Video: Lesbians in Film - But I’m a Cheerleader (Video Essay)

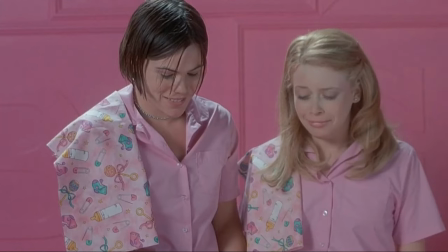(0:03)
But I'm a Cheerleader released in 1999 is a hyperbolic, satirical romance that follows Megan,
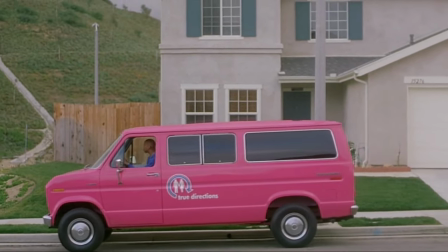(0:09)
an all-American cheerleader who is sent to the conversion camp True Directions by her parents and her friends due to her fitting several lesbian stereotypes.
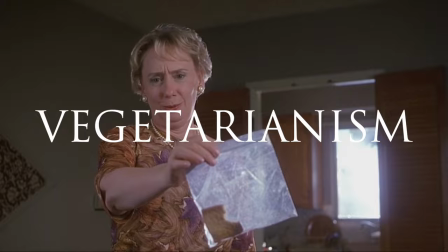(0:17) You've been trying to make us eat this tofu. You don't have any pictures of guys in your locker, just these.
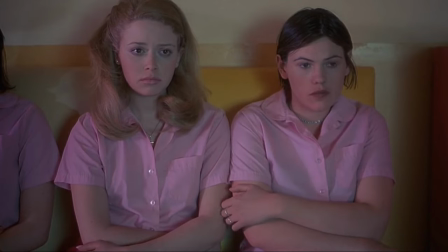(0:24) These.
There she falls in love with the bold and rebellious Graham.
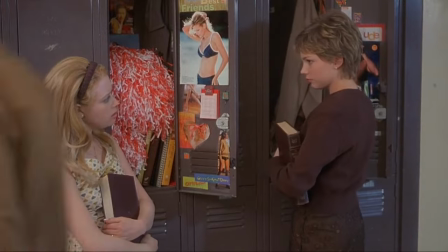(0:27)
This film is one of the early representations of lesbians in cinema, and I think it gets it right while simultaneously being years ahead of its time.
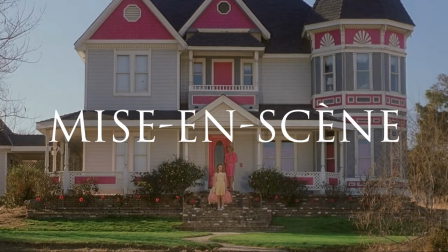(0:34)
The one aspect that I feel defines this film's satire is its mise-en-scene, where Babbitt plays with color theory, costume design and staging.
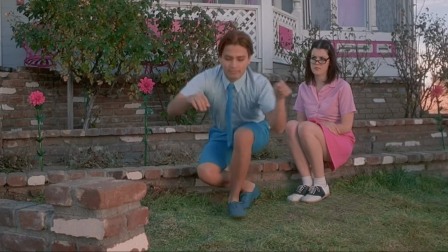(0:41)
The intense blues and pinks both represent the stupidity of the categorization of masculine and feminine into colors which was established from commodification,
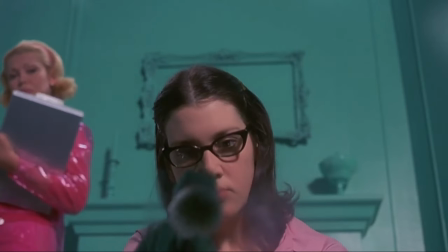(0:50)
but also represents the artificiality of heteronormativity. They're constantly trying to prove that being gay isn't natural, but look at this world that they've created.
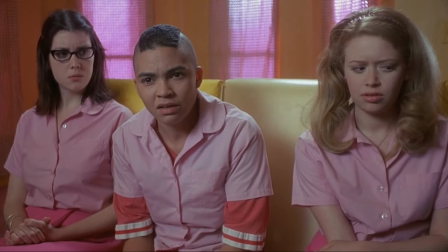(0:58)
It's almost reminiscent of Barbie. It's nothing but fake, suggesting that no matter how hard you try, with extravagant set design and costuming, you cannot change who someone is.
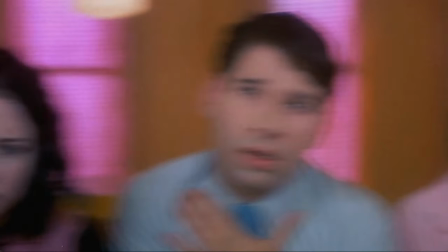(1:07)
You can only change the way they perform, but not who they are. Babbitt also highlights the general stupidity of Conversion Camp and the irony of it.
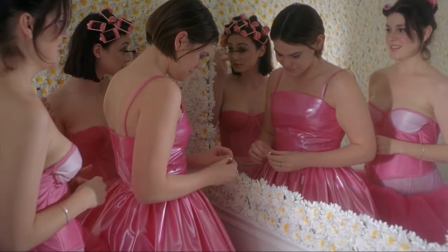(1:14)
I mean, to put all the gays together, all emotionally damaged and raw, at a critical age of youth, and to have them sleep in the same room, I mean, what do they think would happen?
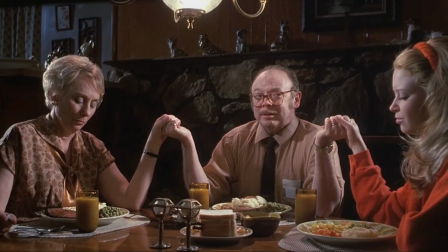(1:22)
Teenagers have desires, and teenagers act on these desires, especially if you tell them not to. But through subtle dialogue, Babbitt also suggests that homosexuality is not a choice.
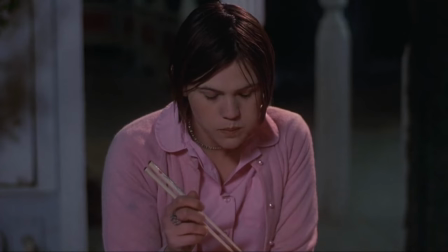(1:31)
Like when Joel says that he's always wanted to be straight.
I can't wait to be straight. I've always wanted to be.
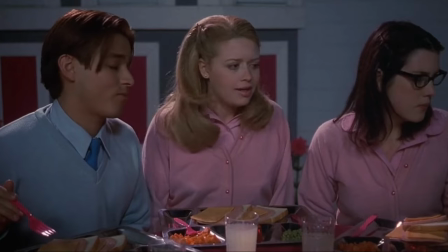(1:37)
Which suggests that no matter how hard we try or how much we wish we were someone else, like Graham says, we are who you are.
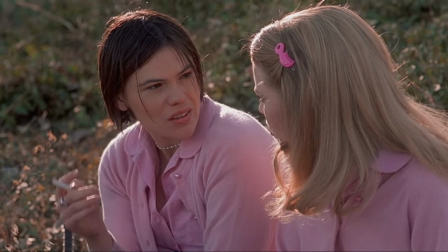(1:44) The only trick is not getting caught.
Another humorous bit of irony is the shock therapy.
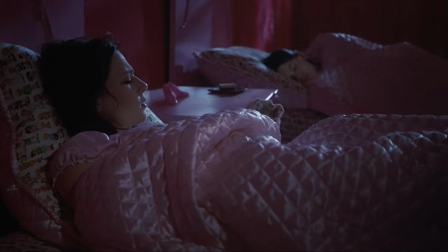(1:49)
Each person is given a personal electrical shock device. Does this sound familiar?
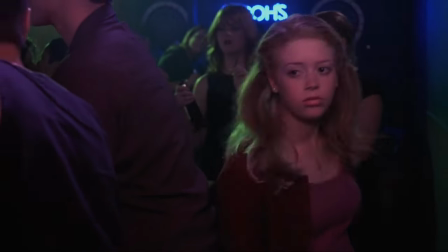(1:54) Well, you shock yourself when you get bad thoughts.
So they've basically been given a you-know-what when they have homosexual thoughts.
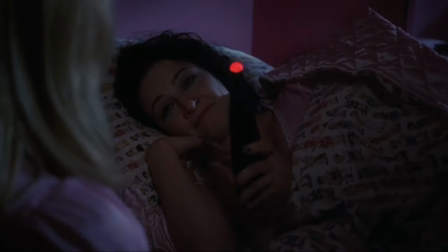(2:01)
And as far as I know, this doesn't get rid of the thoughts, but only amplifies them. But Babbit also mocks stereotypes.
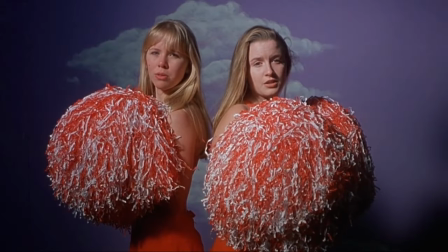(2:07)
Generally, they meet stereotypes, but in a humorous way, like they're making fun of these stereotypes.
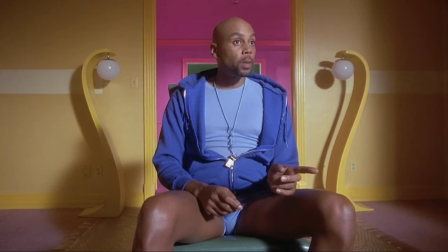(2:12)
And not all of them hold true, like with Jan, who isn't believed when she says she's straight simply because of the way she looks.
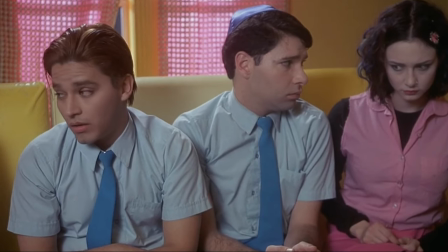(2:18)
Ironically, she looks the gays, but is the straightest.
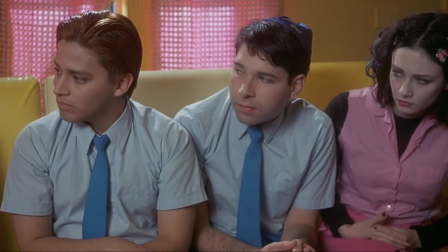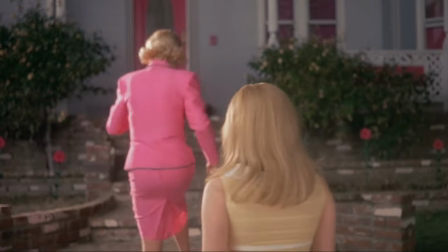(2:28)
Here Babbitt suggests that we aren't defined by stereotypes and again we are who we are and we love who we love regardless of how we look.
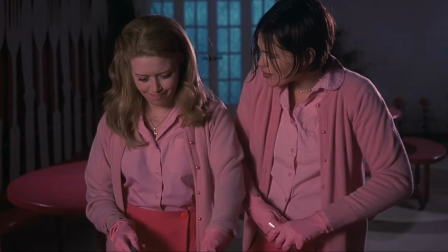(2:35)
Additionally Babbitt highlights the absurdity of the categorization of masculinity and femininity into roles
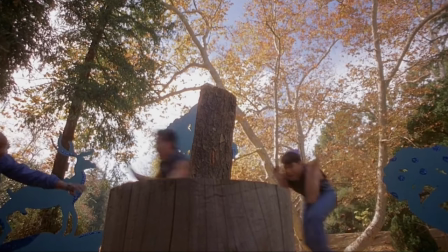(2:41)
such as wood shopping and football for men and cleaning and apparently sipping for women.
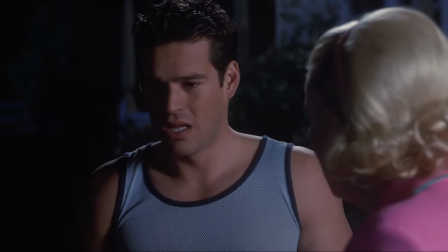(2:46) No more sipping. Jug it like a man.
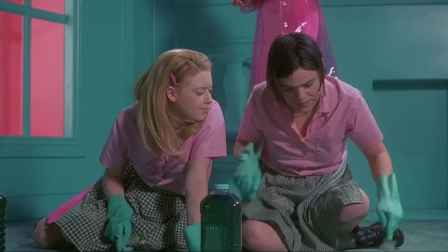(2:49)
But ironically by learning the roles of women with other women, it sort of becomes a display of lesbian relationships as there are no men in sight.
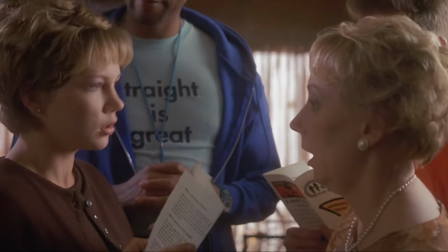(2:56)
They're basically learning to be lesbians and thus again this reflects how counter-effective and idiotic conversion therapy is as it always achieves the opposite effect as we can't change who we are.
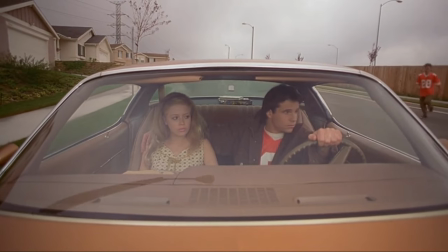(3:05)
However, it's often not only others trying to change who we are but ourselves. This film blatantly tackles internal homophobia.
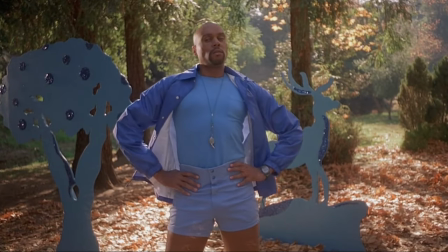(3:12)
I mean, they got one of the many queens of gays being RuPaul to act as a converted gay man.
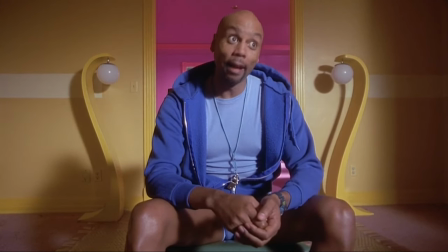(3:16)
I mean, he's a good actor but this was not believable but it's not supposed to be I myself was once a gay
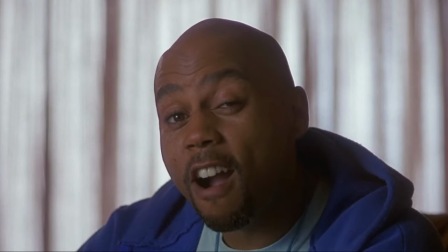(3:24)
now I'm an ex-gay Megan I was absolutely shocked when I saw his beautiful face appear on screen because the irony is just so perfect but this reflects how founders and
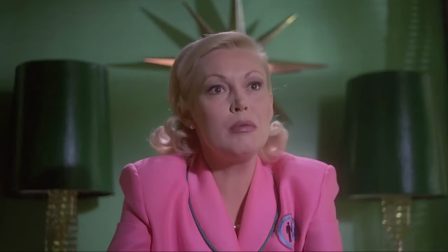(3:33)
drivers of these camps can often be gay or at least have gays in their life like ironically Mary who has a son who well
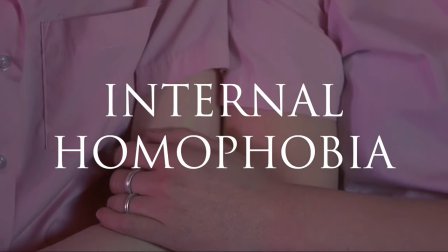(3:43)
But Megan is also clearly struggling with internal homophobia, constantly fighting her desire to be with Graham.
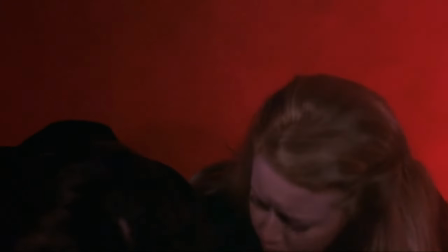(3:53)
Megan is taught to be disgusted by these desires, and this has driven her internal homophobia, that it is wrong to be gay.
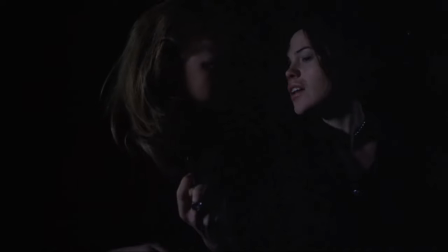(4:02)
Graham somewhat teaches her to be herself and to understand that you cannot change who you are.
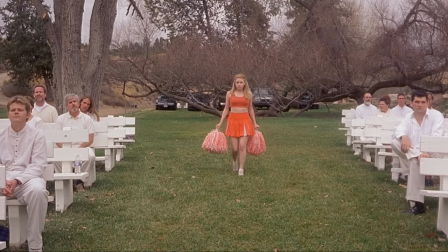(4:07)
However, in the end, it's Megan who declares her love for Graham, as Graham decides to graduate and conform to her parents.